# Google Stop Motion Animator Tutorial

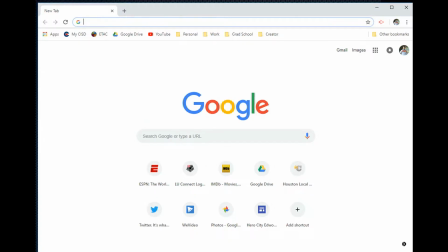[0:06]
Hi, and welcome to this quick tutorial on getting started using Google Stop Motion Animator. This is an extension that can be found on the Google Chrome web browser and is a valuable tool for any computer or Chromebook with a webcam. If you haven't already accessed one of the links in my presentation, you can find the app by simply searching for Stop Motion Animator in the Google search bar.
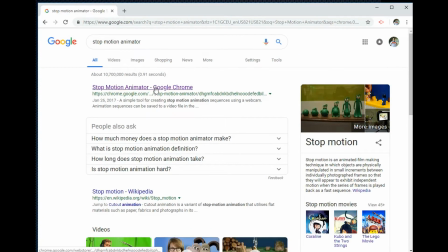[0:26]
From here, the link to the web store will allow you to add the extension to your browser.
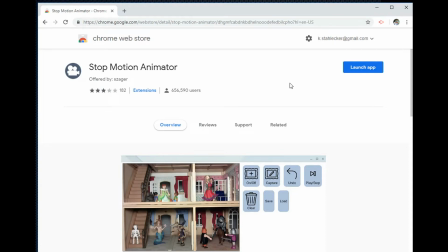[0:30]
Since I've already done that, I'm going to open a new tab and access it through the Apps button on my Favorites bar.
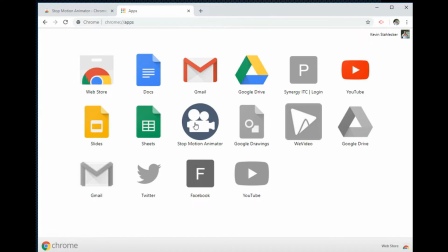[0:38]
It has a nifty little icon that looks like an old school camera. If you click here, you will launch the web app.
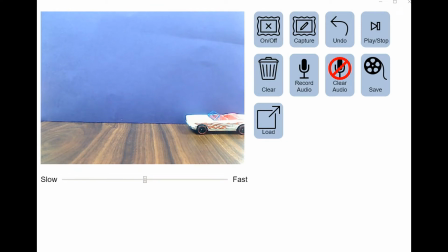[0:44]
Now that we've launched the app, you can get a clear view of the interface. The preview screen displays whatever your camera is facing.
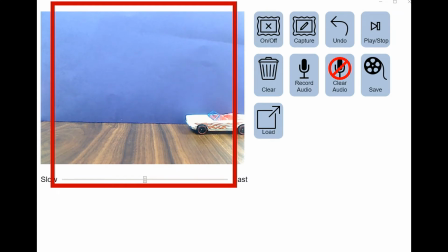[0:51]
In this case, I've got a scene set up using a Hot Wheels car. I also have a purple folder set up behind it, which I would recommend to minimize background movement.
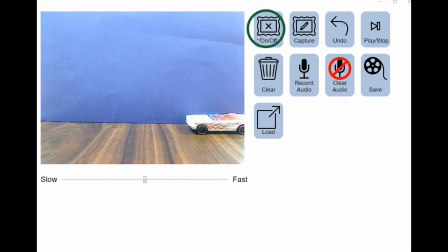[1:00]
The on-off button turns the camera on and off. Pretty self-explanatory. The capture button takes a single picture. The spacebar is actually a shortcut for this and is really helpful on Chromebooks. The undo button will delete the last picture taken.
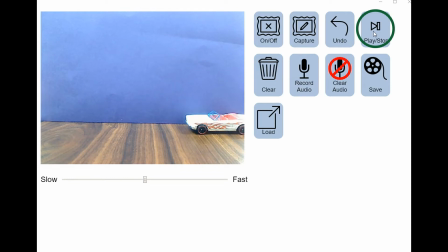[1:14]
Play stop will play back the images you've captured in order. The clear button will delete everything, so be careful with that. And we're not going to record audio this time, so we won't use these two buttons, but you can figure out what they do on your own.
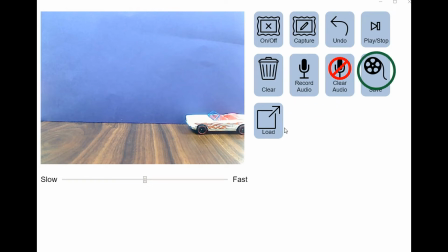[1:27]
Save will allow you to save what you have completed as a video file, and load will allow you to pick up where you last left off. On a Windows computer, this will access local drives, but on a Chromebook, it will save to the Google Drive.
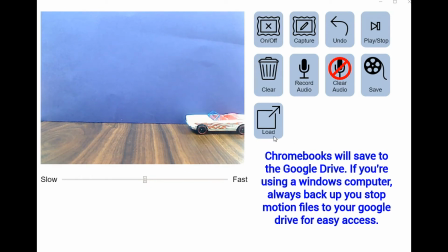[1:39]
I highly recommend backing up all stop motion files to your Google Drive for easy access.
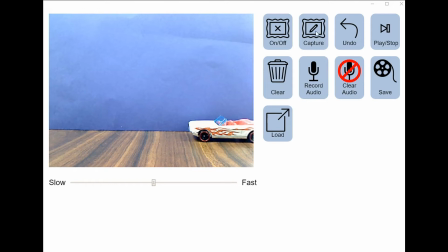[1:44]
Now that we're ready to record, the first step I usually have my students take is to click the capture button a few times to establish a keyframe. This will create a split second in the animation where there is no movement. And it helps if you are editing the video afterwards. If you play this back, you won't see any movement, but you will have a starting spot.
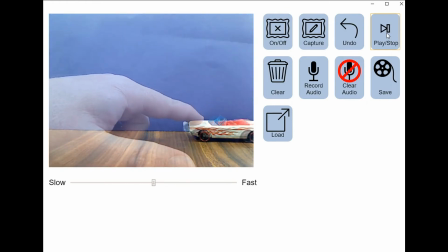[2:04]
The next step is to begin moving the object that you want to animate a little bit at a time and capturing a new image between each movement. You will notice that my hand and the car appear transparent on screen when they're moving.
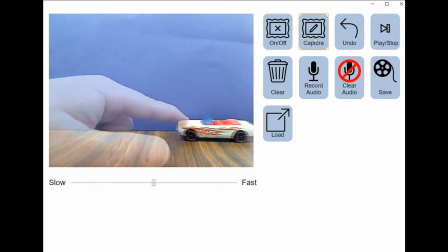[2:17]
This is called the onion skin effect, and it allows you to differentiate between your new image versus the old one.
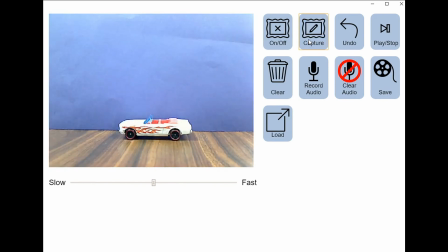[2:23]
This is a time-consuming process, so I sped it up to 6 times its actual speed.
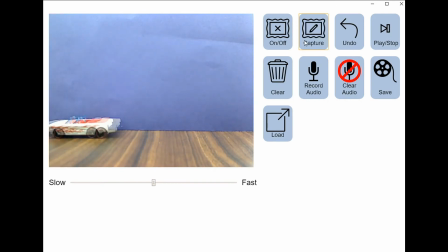[2:30]
There are a total of 28 pictures taken in this animation. Now that we've moved the car completely across the field of view for the camera, we have enough images saved to string together a few seconds of animation. You'll notice when you get ready for playback that there is a slide tool at the bottom of the preview screen.
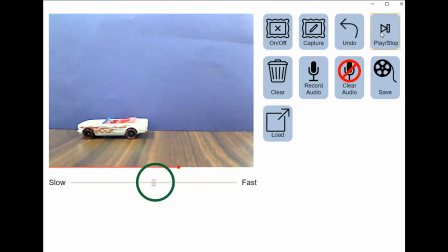[2:47]
If you play it back with the slide tool in the very middle, it will replay it at 6 frames per second.
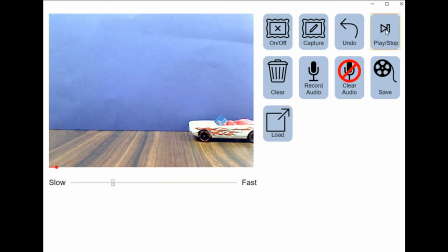[2:53]
You can slow this down and replay it much slower, but it will create a much choppier version of your animation.
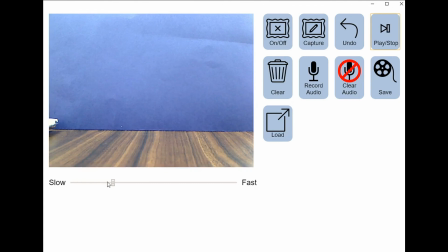[3:01]
If you'd like to speed it up to make a much more fluid version of your animation, you can speed it up to the fast side. It's important to note that your animation will save at whatever speed is selected by the slide tool when you click the save icon. So you can play around with the speed a little, but make sure it's set to the middle when you're done.
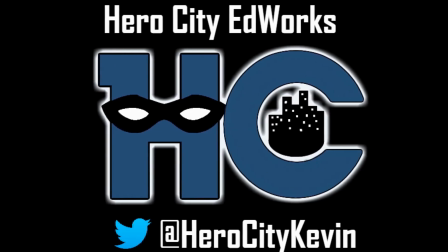[3:24]
Do you like videos like this? You can find me on YouTube at Hero City Edworks or follow me on Twitter at Hero City Kevin.